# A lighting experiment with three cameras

And next, we want to pull out all the stops. We're gonna use our big camera and see what that looks like.
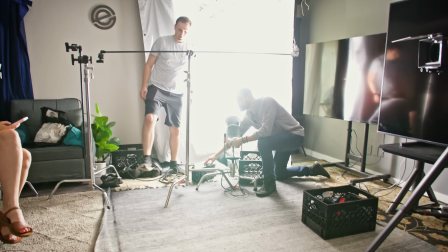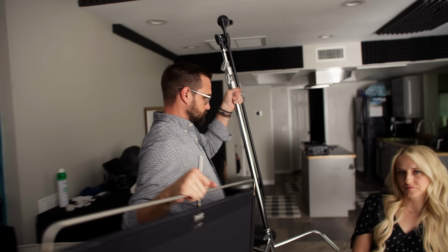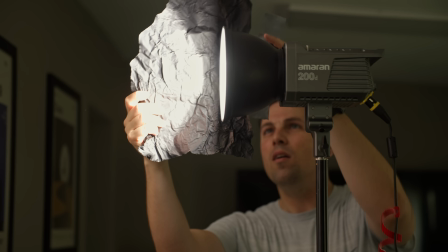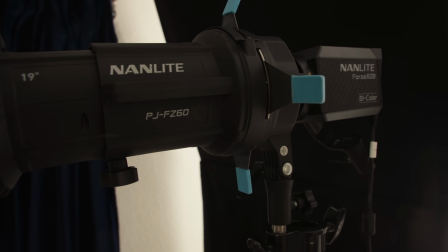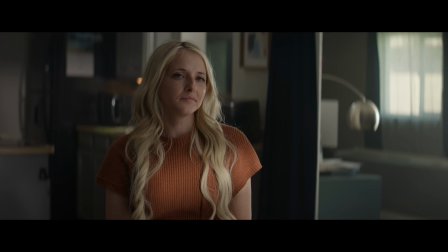Okay, so this is our Alexa 35 setup with all of our lights, trying to make it look cinematic and moody and interesting, even though this room isn't very interesting to begin with, but we tried our best.
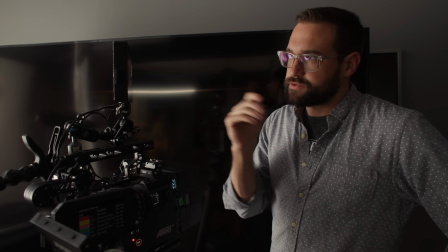There's a lot going on to talk about, so if you're interested in getting a look like this, then pay attention.
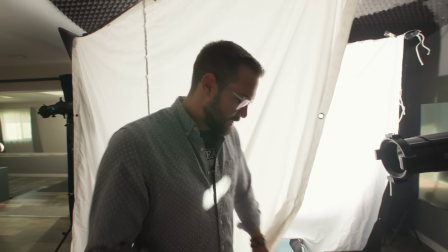So first, this is our key light setup. Behind here, I have two 600Ds,
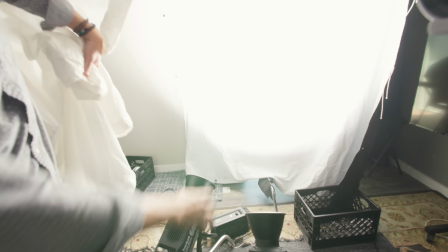and they're both at about 50% power, shining onto this big, bright Ultra Bounce.
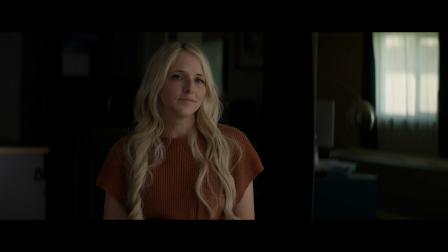Really all we're creating here with these key lights is a big soft source with some space between it and diffusion.
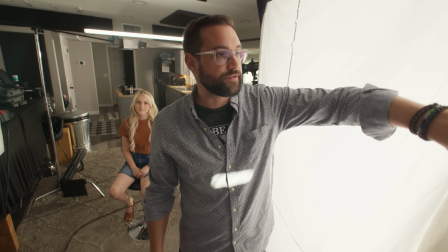So this is called magic cloth, and this is the diffusion.
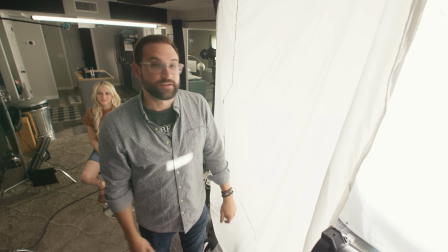So the big soft light is coming through the big soft diffusion and getting softer until it hits her.
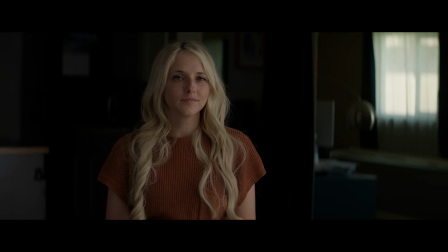This is an Aperture 600D, and this is simulating the sunlight coming through the window.
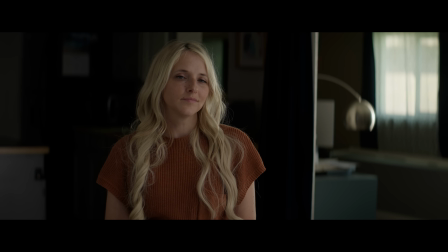And it's really illuminating part of the room there. You might recognize this Amaran 200D from earlier with the C70 test,
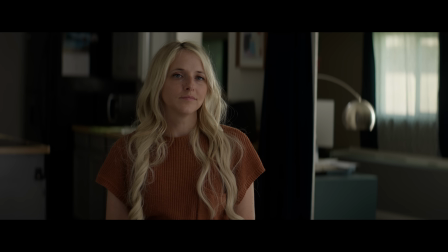but we just moved it forward and shined it through this little window here
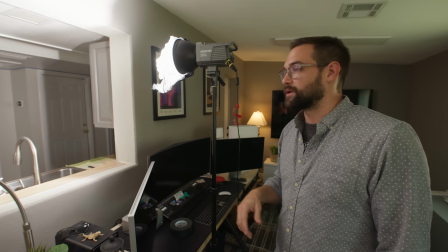to make it look like the kitchen had more light streaming into it from another window.
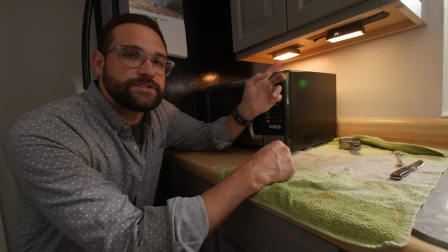Two Aperture MC Pros under here,
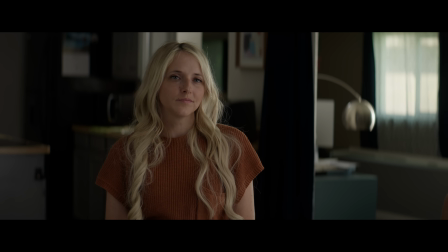simulating just the kind of lights that people have underneath their cupboards to give a little bit of visual interest in the background,
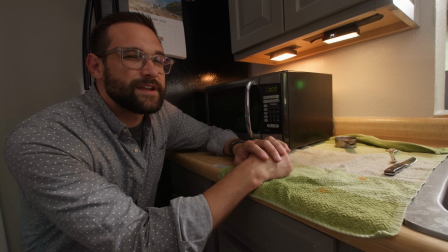and we made them 3200 Kelvin instead of 5600 to kind of get that warm look.
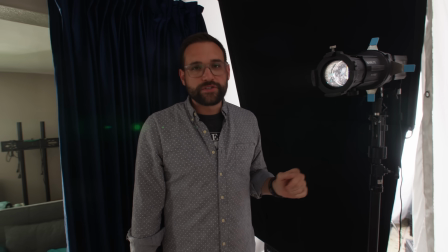We have a couple different spotlights going on.
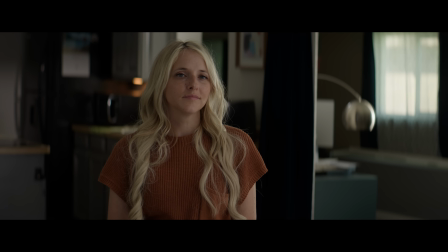This first spotlight is just hitting this background, giving a little bit of life to these appliances. This last spotlight is my favorite because it's hitting Lynn and it's acting like a strong light coming out of a window that's hitting her,
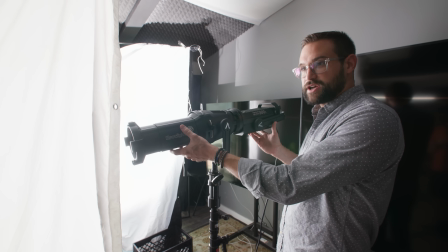but her face is still soft, and we were able to control this light. So it was just hitting her shoulder there and her hair, and I think it looks really nice.
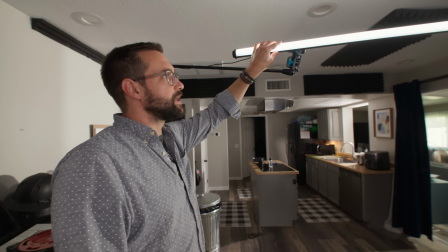Up here we have a 4-foot tube light from Aperture. It's very dim.
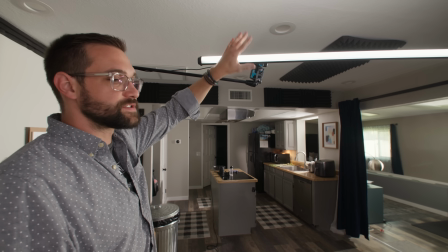We are not very bright with this, and it's kind of pointing up towards the ceiling, but it is hitting her a little bit on the shoulders here.
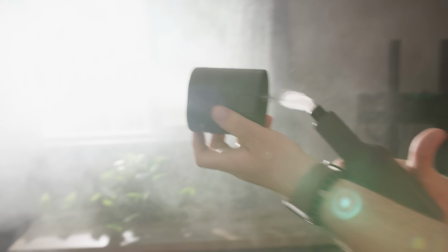And of course, hazing the room was extremely important. It really helps raise the black levels and add more separation from Lynn in the background.
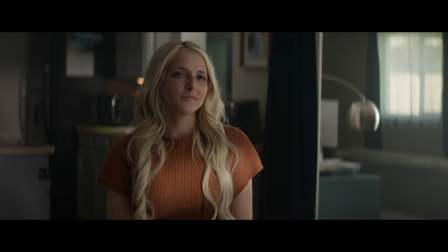It also makes the image look more painterly. This is the image with the haze, and this is the image without the haze.
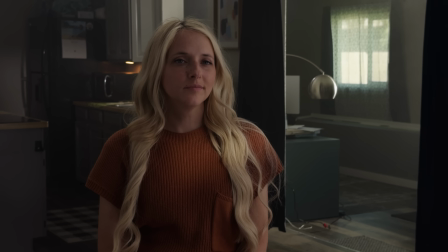There's a big difference. And here's what the whole setup looks like when filmed on the iPhone 15.
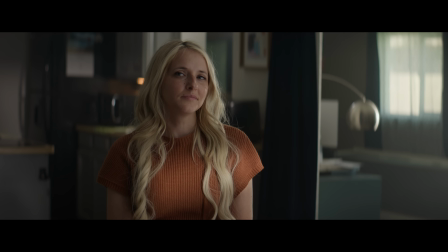This is the Alexa 35, and this is both of them for comparison.
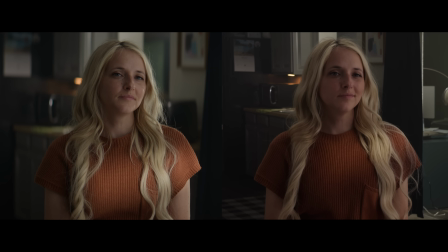Let us know in the comments what you think. If you enjoyed this video and you want to watch more videos from this channel, Epic Light Media, please go ahead and watch our videos. For goodness sake, our videos are there to be watched. However, do not subscribe to this channel. We don't want any more subscribers. We want to see that subscriber number going down, not up. Thank you.